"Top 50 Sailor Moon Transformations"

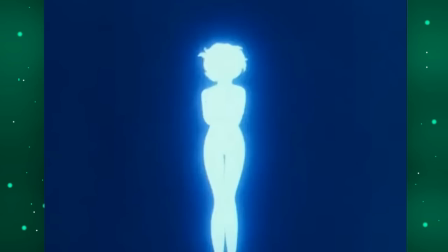494s
That disappointing thing with her bubbles and the fact that the background is almost the same exact color as her hair, and that's why this is Mercury's worst transformation for me.
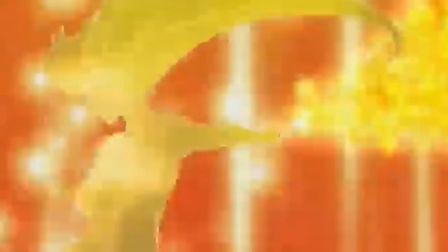502s
34. Venus Planet Power Crystal Venus' star ribbons look great here, and her spin maneuver looks way better than the other version too.
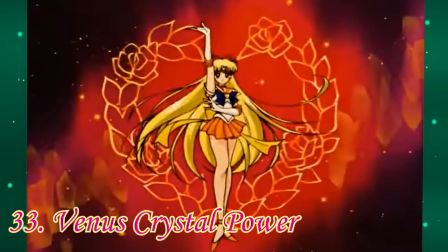511s
It's just that the stars can be a little bit too much at times, and the colors are really one note here, which is the biggest thing holding it back.
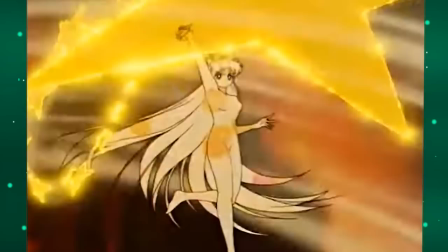519s
33. Venus Crystal Power Weird comparing these two side by side, huh?
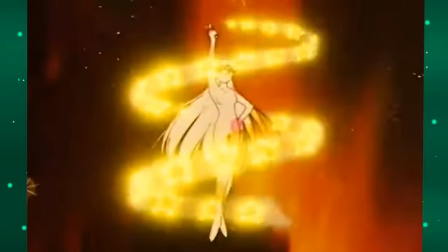524s
Anyways, the sparkle effect inside of Venus is a little bit much for me, but her star ribbon around her looks really nice.
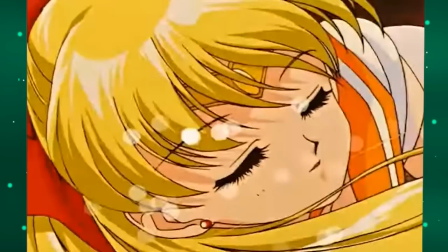531s
But I think the thing I like the most about this one is how she flips her hair out of her face.
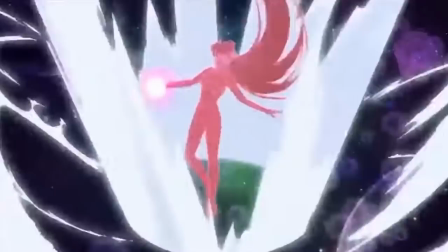536s
It just looks a lot smoother and more natural than the crystal version. 32. Pluto Crystal Power.
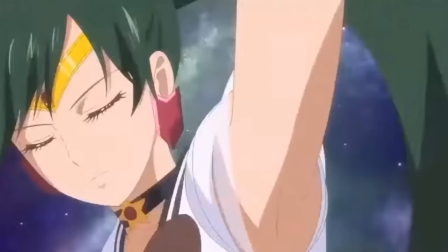541s
Crystal. This version fixed the muddy green and washed out gray colors from the original.
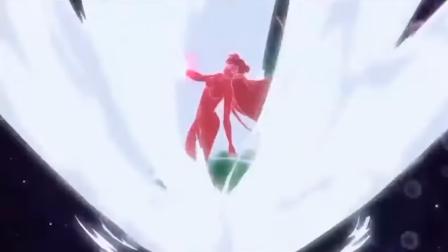546s
Her magical lipstick looks a bit better too. It's just, this transformation is just kind of boring for me.
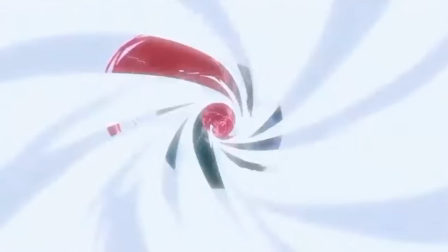552s
Like the whole thing. We don't see any of her other outfit or accessories pop in other than her lipstick.
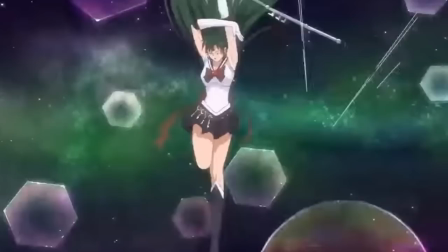558s
This one is very nice and the best one that Pluto gets. The problem is just that I'm not a fan of Pluto's transformation in general.
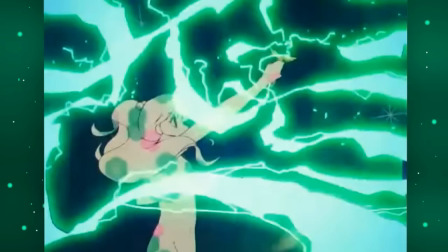566s
31. Jupiter Crystal Power This one is cool because of how green they make the lightning.
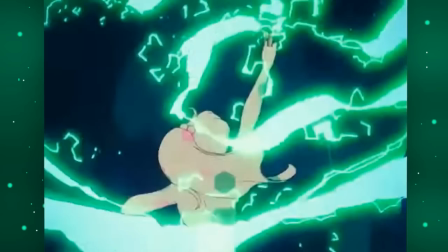571s
It's a nice touch. Jupiter's body sparkles are also nice looking against the dark background and the green lightning effect.
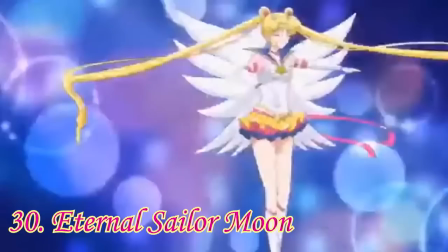578s
Unfortunately, the background is just really rather dark and muddy still.
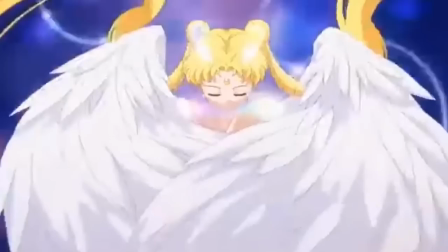582s
30. Eternal Sailor Moon Sailor Moon gets a lot of angel wing motifs in her transformations, and I think for this one, even though the wings look very pretty, they tend to just get in the way or distract from her outfit more than anything.
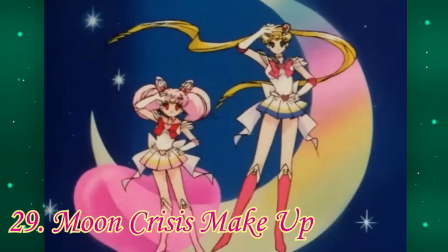596s
But at least this one's short, and her final pose is really cute. 29.
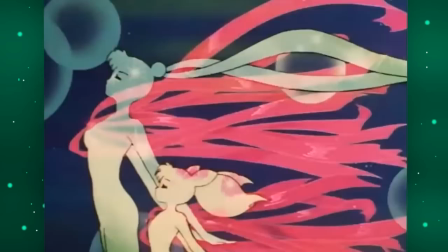600s
Moon Crisis Makeup I actually really like seeing Sailor Moon and Chibi Moon transform together.
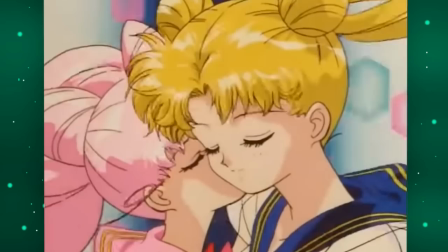606s
The problem is, this one's just really slow. It's fine if a transformation takes a while, but there's just not much excitement going on.
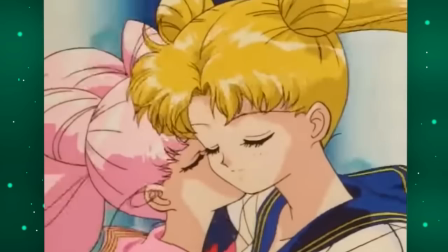614s
The two girls barely move, and they linger on this kiss on the cheek.
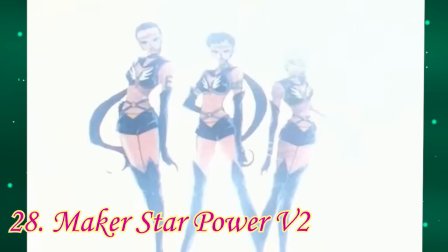619s
I think that's what she's doing. It's just for a little too long. The final pose is really cute, though.
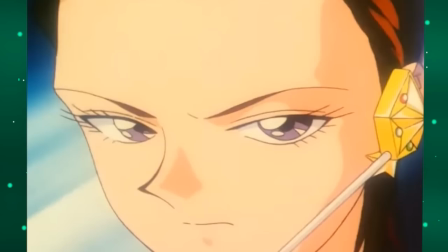624s
28. Maker Star Power Version 2 The Sailor Stars are back, and they got a second version of their transformations.
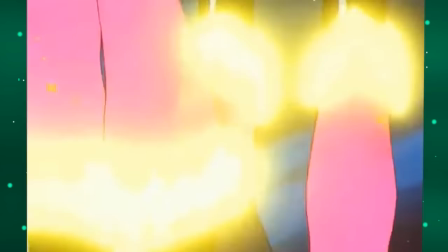631s
Of the three, this time around, I think Makers' is the worst. The split-screen thing just looks real muddy, like I can't see what's going on.
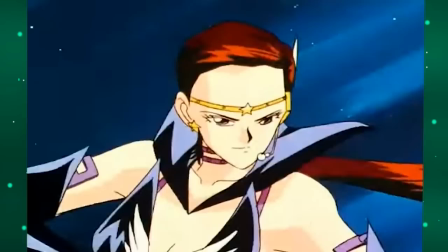639s
The bloom effect is just too bright, so I can't even see like which body parts it is that's getting the makeover.
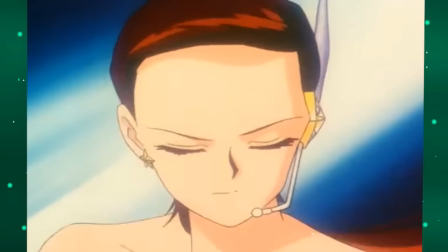644s
Maker also gets left out when it comes to getting a final pose as they get stuck doing the team pose with their transformation.
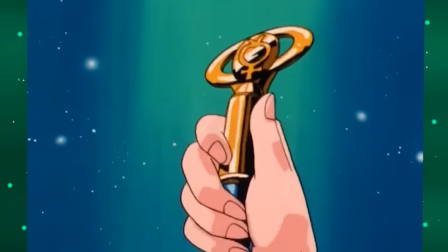650s
Really, it's the colors in this one that's boosting it this high up on the list. 27. Mercury Power Makeup.
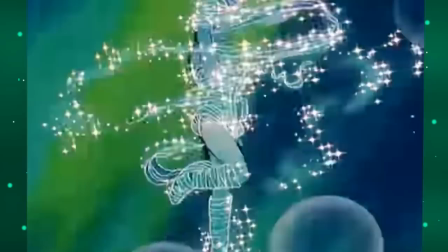656s
Mercury's original transformation. Ironically, the thing with this one is the opposite of what I said before.
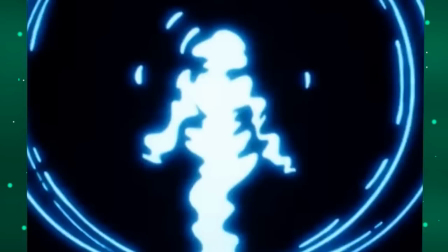662s
I think the bubbles obscure her way too much this time around, though the water drip effect and blast of wind for her final reveal looks so much nicer here.
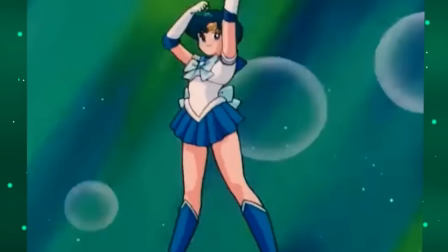671s
The green background looks fine during her transformation, but it's a bit of a confusing choice for her final pose I'd say. 26. Jupiter Star Power Makeup Versions R and S Little thing, this is the nicest nail color out of all of their nails.
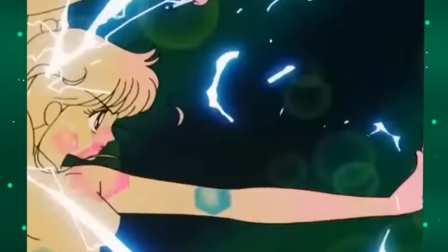685s
I love this color. While this version forgoes the green lightning for more traditional bluish color, the real star of this version is the background.
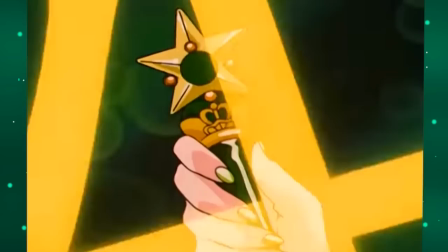693s
It's finally bright enough where I can see the poor girl's final outfit. Her greens kept getting lost in that dark, muddy green background.
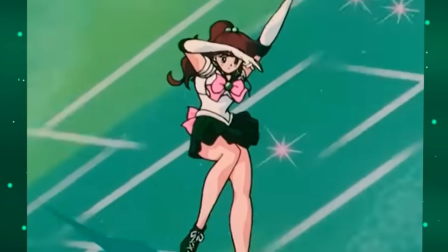701s
Now I can finally see her shoes, her skirt. She looks great. The only thing is, this final image in the background is a weird choice with the reds and purples,
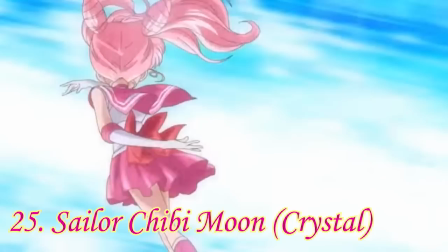710s
but that's a small price to pay for finally brightening up the background for her transformation.
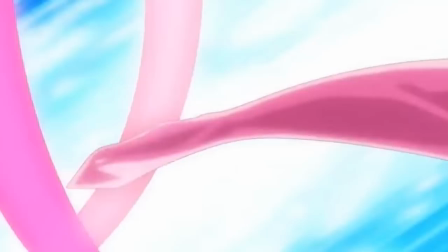715s
25. Sailor Chibi Moon Crystal. I'll be honest, her legs look weird in the beginning.
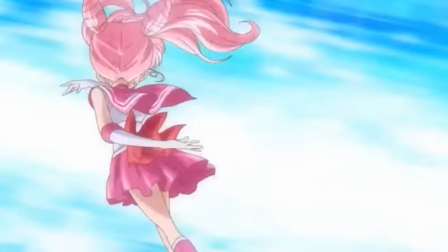720s
They look like bouncy, rubbery, boneless blobs, but the rest of it looks nice. I especially like the quick cuts from her accessories to her gloves in the middle.
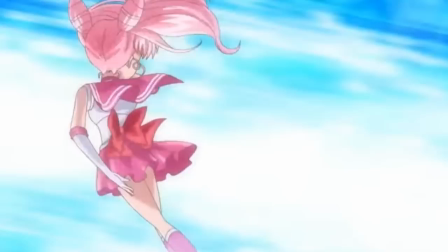729s
Also, her final pose is so cute. This might be my favorite final pose out of all of the transformations.
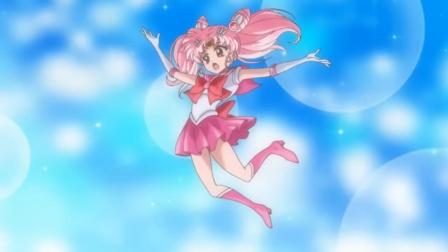735s
She looks like she accidentally transformed and is tumbling out of it, startled by what just happened.
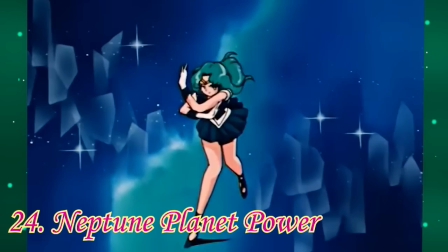740s
I love it. 24. Neptune Planet Power.
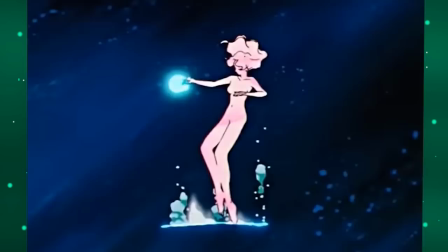744s
I like her motion for her water effect below her. it's just a little bit too slow for me.
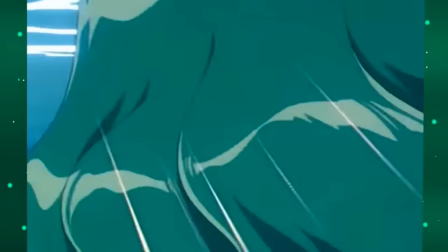748s
Like only by a few seconds though, specifically just before the water torrent engulfs her,
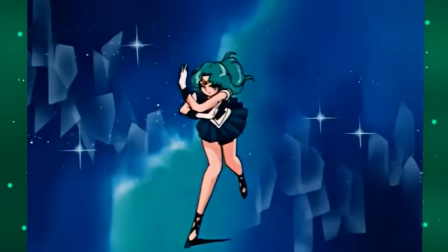753s
but the colors, the background, even her magical lipstick are all really nice looking.
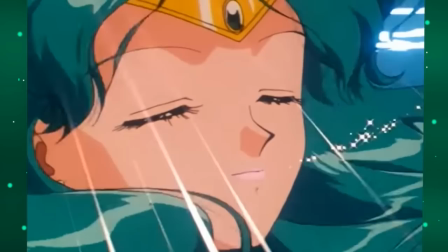758s
Though she snaps to her final pose a little too jankily in my opinion. Great colors and effects, it's just the pacing keeping this one lower on the list.
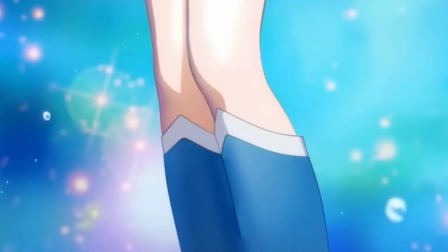766s
23. Mercury Power Crystal. The last of those 3D transformations.
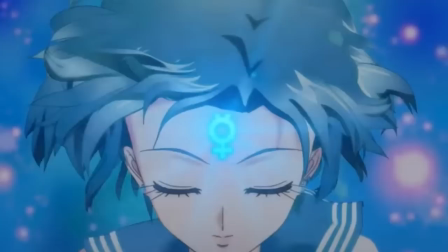771s
This one is the best I think, Mostly because the way how short her hair is, it's not too distracting in 3D.
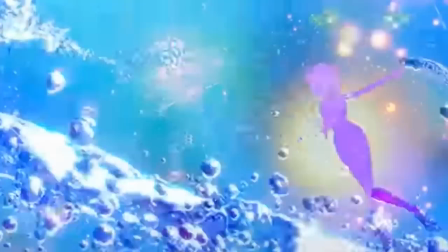777s
Also, the 3D effects on her water thing looks way nicer than the other two girls got stuck with.
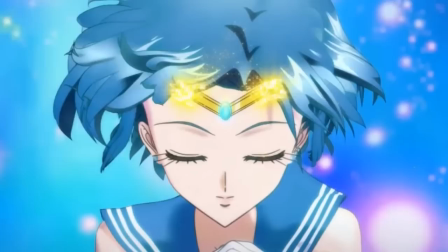783s
But the final bit with moving up her body and watching her tiara playing into place, it's just too slow for me.
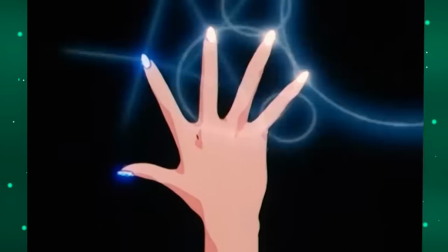789s
22. Mercury Star Power Makeup Versions R and S. More Mercury!
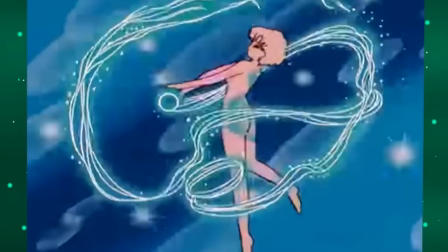794s
Honestly, this is the perfect balance of her water standing out against her body and also not looking too distracting in the way.
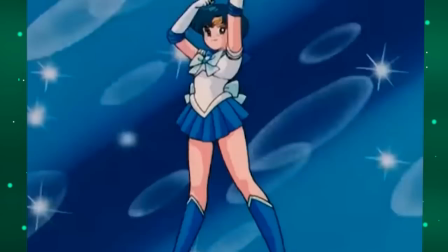801s
I also like the color her sparkles are before she transforms. It's just a good transformation.
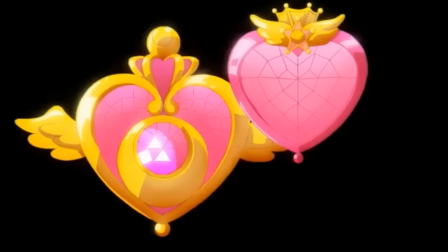806s
It does everything it needed to do and it did it well. Nice. 21. Moon Crisis Makeup Eternal.
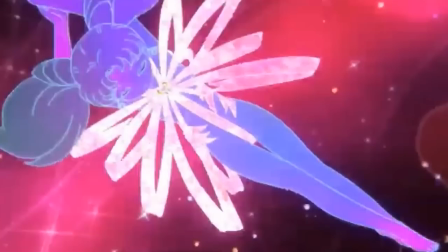812s
The crystal version of the transformation with Sailor Moon and Chibi Moon at the same time.
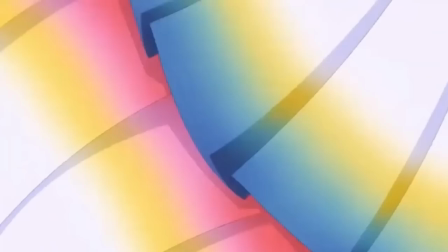816s
The sparkle effects and color palettes look nice, it is a little too similar to the background at times though,
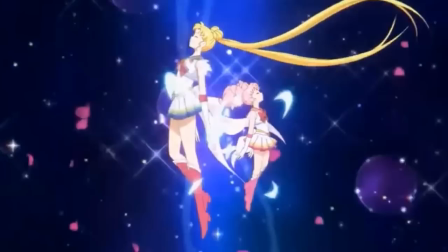821s
but the effects have a slightly snabbier pace to them which is an improvement in my books. Just a little bit of pacing adjustment can completely save a transformation.
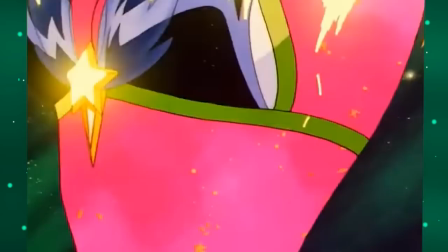829s
20. Healer Star Power Version 2 Great effects, cool looking outfit change, great colors.
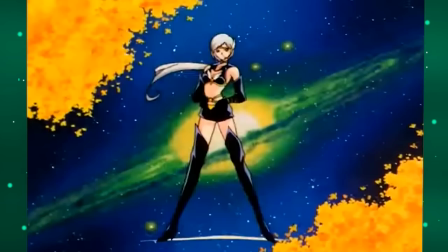835s
Does everything that was good with Makers' second version and does it better.
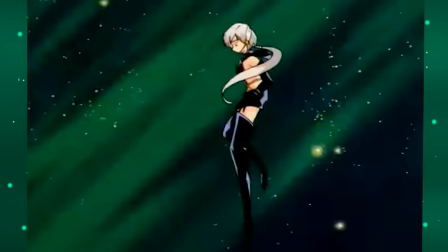839s
The only thing is, I get that Healer is stern and whatever, but dang, do you gotta just be so terse throughout the whole thing?
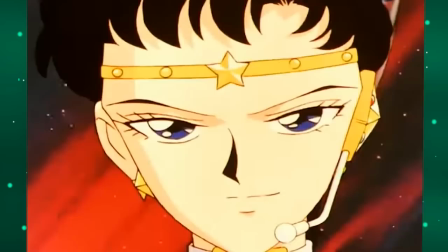847s
Ugh. 19. Fighter Star Power Version 2 Fighter's second transformation is my favorite of the Sailor Star's transformations.
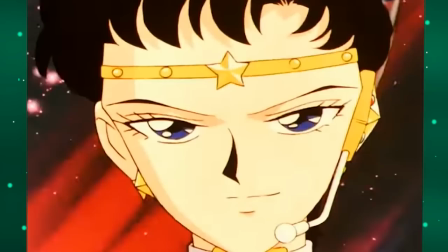855s
The colors and effects are nice, but it's really Fighter's poses throughout the whole thing.
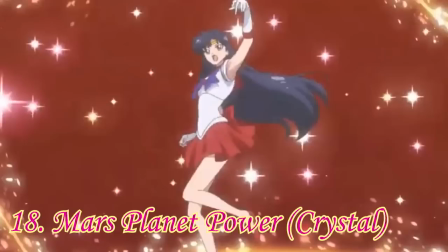860s
Fighter looks cool and confident and this final backflip into this epic final pose is just, it's cool.
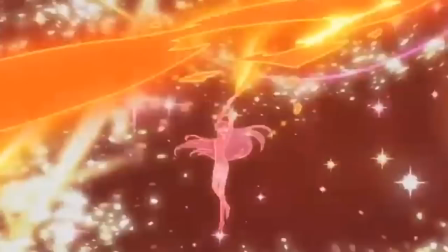866s
It's just cool looking. 18. Mars Planet Power Crystal. The fire effects look great.
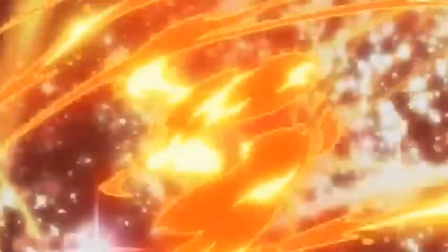872s
All the effects mixed with the detailed background can feel a little overwhelming at times.
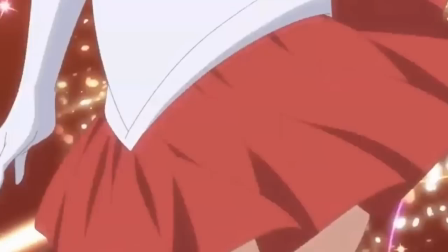877s
Regardless, this is a very cool powered up version of her original transformation. Even that spin up her outfit to check out her accessories looks nice.
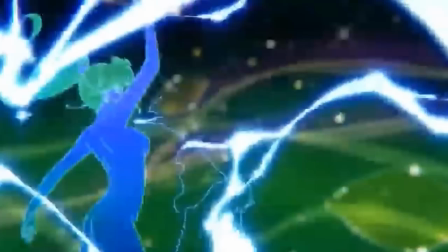885s
And that smile, it's so cute. 17. Jupiter Crystal Power Crystal.
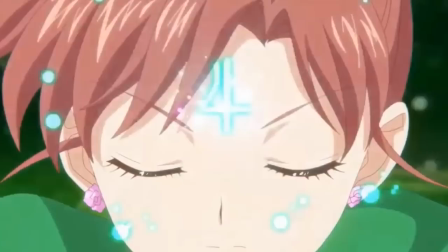891s
The colors are a little one note during her transformation, but once her outfit pops in, it's really nice.
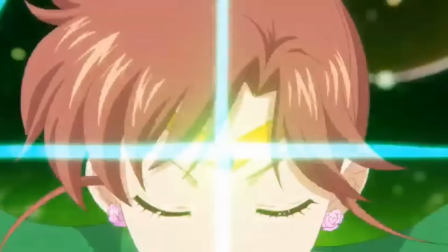897s
It's a nice bright shade of green to really highlight Jupiter's darker colors on her skirt and stuff.
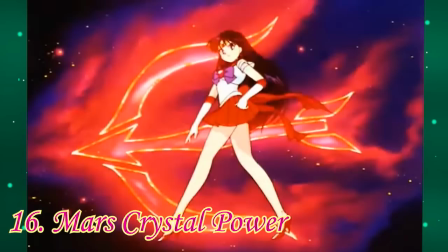902s
Her final pose feels a little stilted maybe, but I liked her little earring spin just before that.
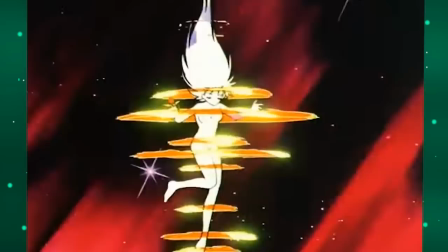907s
16. Mars Crystal Power. Mars' body sparkles are nice and bright to help her stand out against the dark background.
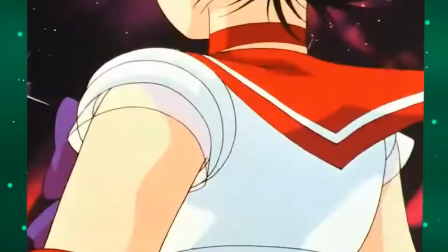914s
The fire looks great without ever feeling like it's muddying up the transformation or obscuring her too much.
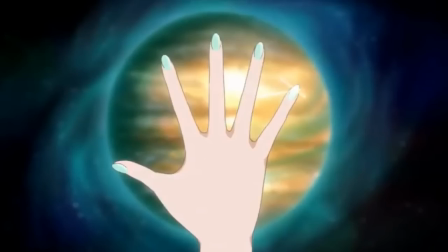920s
All of this is just great, super beautiful. 15. Jupiter Planet Power. Crystal. Jupiter shows us the second best nail color here.
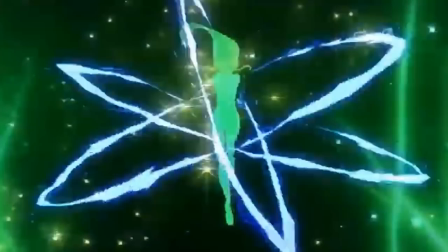927s
When it comes to nails, Jupiter just got it on lock. The lightning effect here looks especially nice. I love just how green everything is around the lightning.
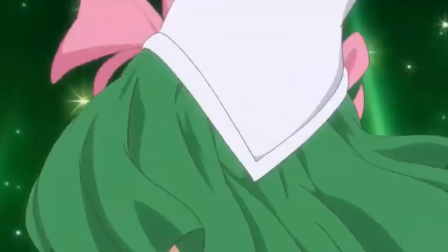936s
Despite both the background and her body being green, they never feel like they're ever getting lost or muddied up on each other.
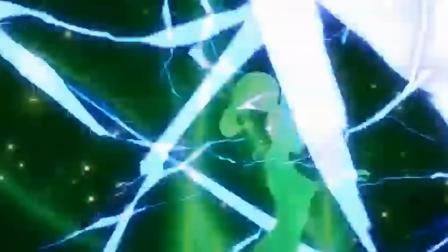942s
And this final pose just feels a bit more natural compared to the last one. This is the best Jupiter transformation in my opinion.
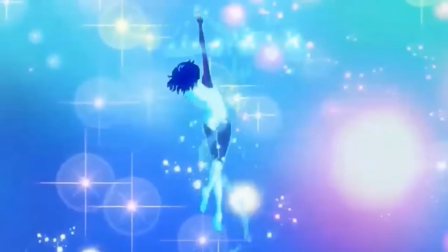950s
14. Mercury planet power, crystal. Her spins are a little much, but I love how the water catches onto her body and forms her boots and outfit.
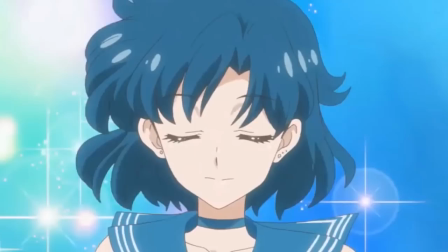958s
The water drip effect here is especially nice. She looks super adorable when her earrings pling into existence too.
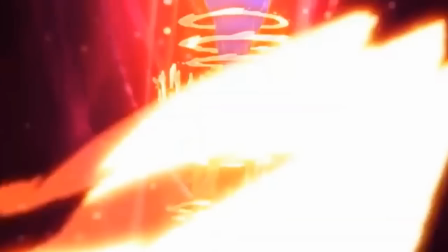965s
13. Mars Crystal Power Crystal. It has all those great colors and fire effects from before, only now with a background that helps let Mars shine.
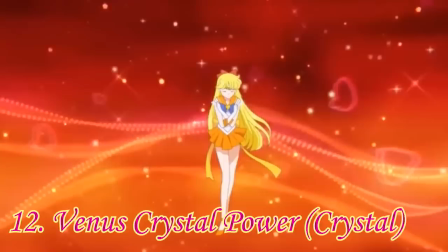974s
Rather than becoming a little too much like before, her smile isn't nearly as cute though, but just way better colors all around.
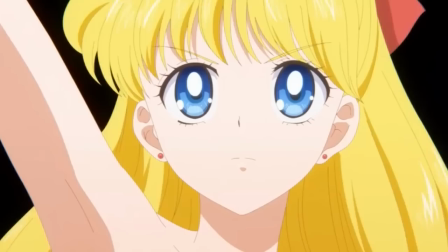982s
12. Venus Crystal Power Crystal. This is the best Venus transformation in my opinion.
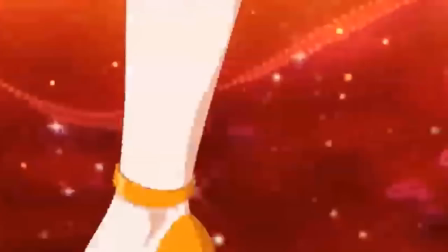989s
It has the nice spin animation on her, and her star ribbon looks great here.